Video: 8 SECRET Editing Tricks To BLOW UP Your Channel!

I've been there too and VidIQ is here to help you with that. I am so glad that I was able to make this possible and I want each of every one of you to become successful too. So don't miss out on this opportunity by clicking the first link in the description down below and get started for just one dollar. Definitely give it a try guys and explore all the different tools. In the meantime, your retention curve is rising, look at that.
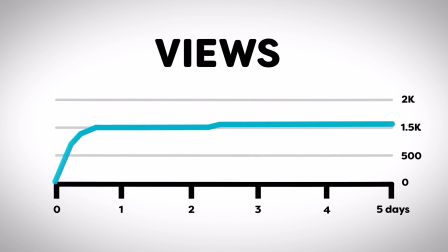[4:30]
But what's happening now? YouTube algorithms stopped pushing your videos and now your view is flatlined. Maybe YouTube thinks that your videos are unprofessional. You know what, let me take a look. Ah, here's the problem, a jump cut.
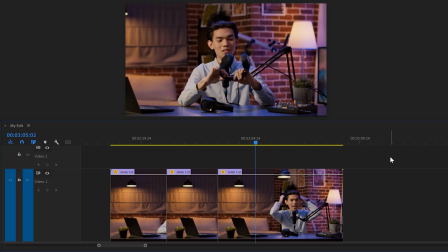[4:41]
You know, jump cuts are when you remove a part from your video.
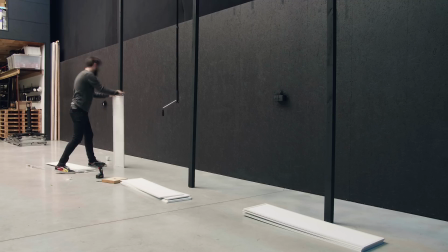[4:44]
So you see a person suddenly jump now it has its place for things like time lapses and whatnot But if you don't have a reason for it,
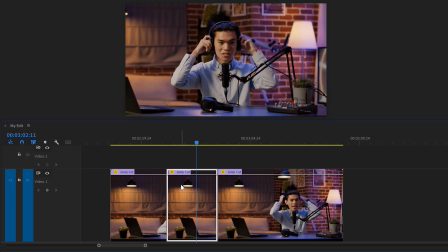[4:51]
you should avoid it And here's how to fix that simply select the second clip and go to the effects controls Then scale up the video and
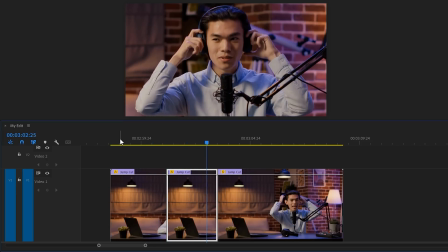[4:57]
adjust the position this looks way better because it feels like another angle You can also fix a jump cut by adding b-roll on top of your clips that way you hide the cut I have an idea guys What if we use emotion to manipulate the youtube algorithm into boosting your videos? Did you know that 80% of emotion comes from music and sound effects? You felt sad guys? Now let's do that again but without music. Did you know that 80% Alright, boring. Just imagine watching a horror movie with the sound turned off. Now sound mix is key and oftentimes done wrong. The music sounds too loud and I'm not very audible.
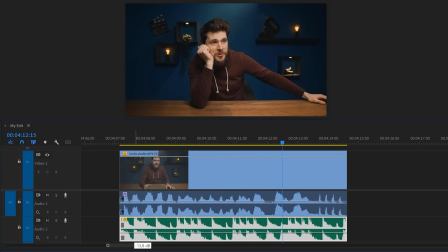[5:31]
That will kill your retention because you make it difficult for the viewer. So what you do, you turn down the music. That is not always good because now it removes emotion. So before you do that, select the music clip in the timeline.
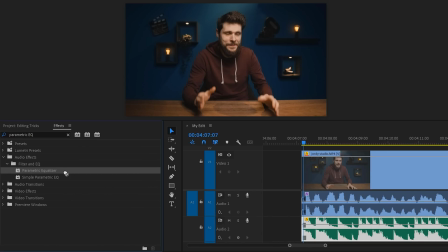[5:43]
Then go to the effects library and find the parametric equalizer. Drag it on to the audio clip and head over to the effects controls.
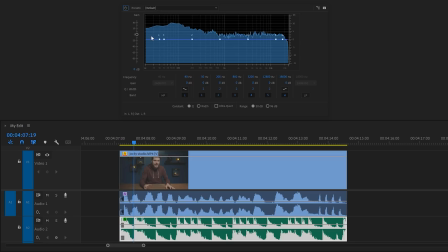[5:49]
Click on edit to open up the EQ. And here you can see the entire audio spectrum. And as you can see, the music uses a lot of that. Now, we're gonna cut away frequencies in the music that clash with your voice. So enable the high-pass band and cut off the very low frequencies of the song.
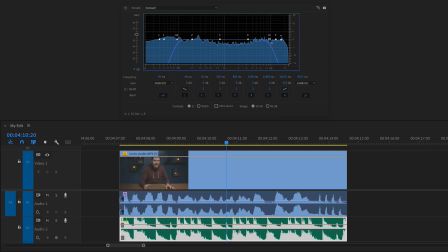[6:04]
Do the same for the low-pass band. Cut away the crispy details of the music. That way there's space for the details in your voice. Now create a bell-shaped band like this and swipe through the spectrum. Stop where your voice is the most understandable.
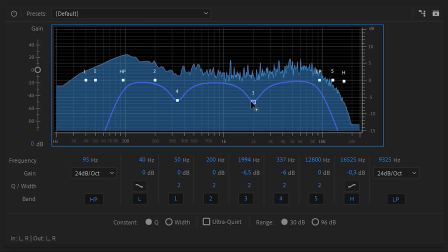[6:20]
If needed you can do the same with the second band.
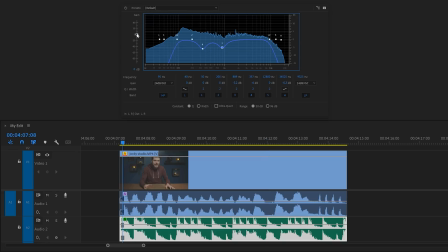[6:25]
And when done with that, go to the gain slider of the EQ to adjust the volume of the music.
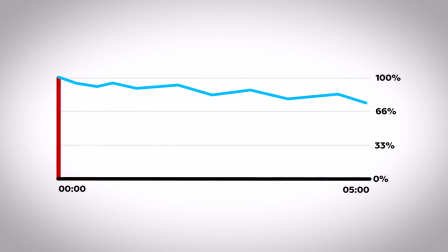[6:36]
That is a ton better now. And yes, it worked! The algorithm got a little bit emotional and it's pushing your content. Oh wait, wait, why is it going down again? Oh yeah, I forgot about transitions. It's all that pacing guys. They are proven to increase retention. You probably already know the basics of transitions from Premiere Pro.
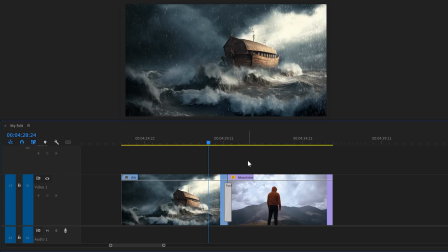[6:54]
All you need to do is drag them in between two clips. Now they work fine, but it's the advanced transitions that really make a difference. You know, I actually studied MrBeast's videos and then recreated his transitions in the video you can watch here on my left. So definitely check that out. Thank you so much for watching and as always stay creative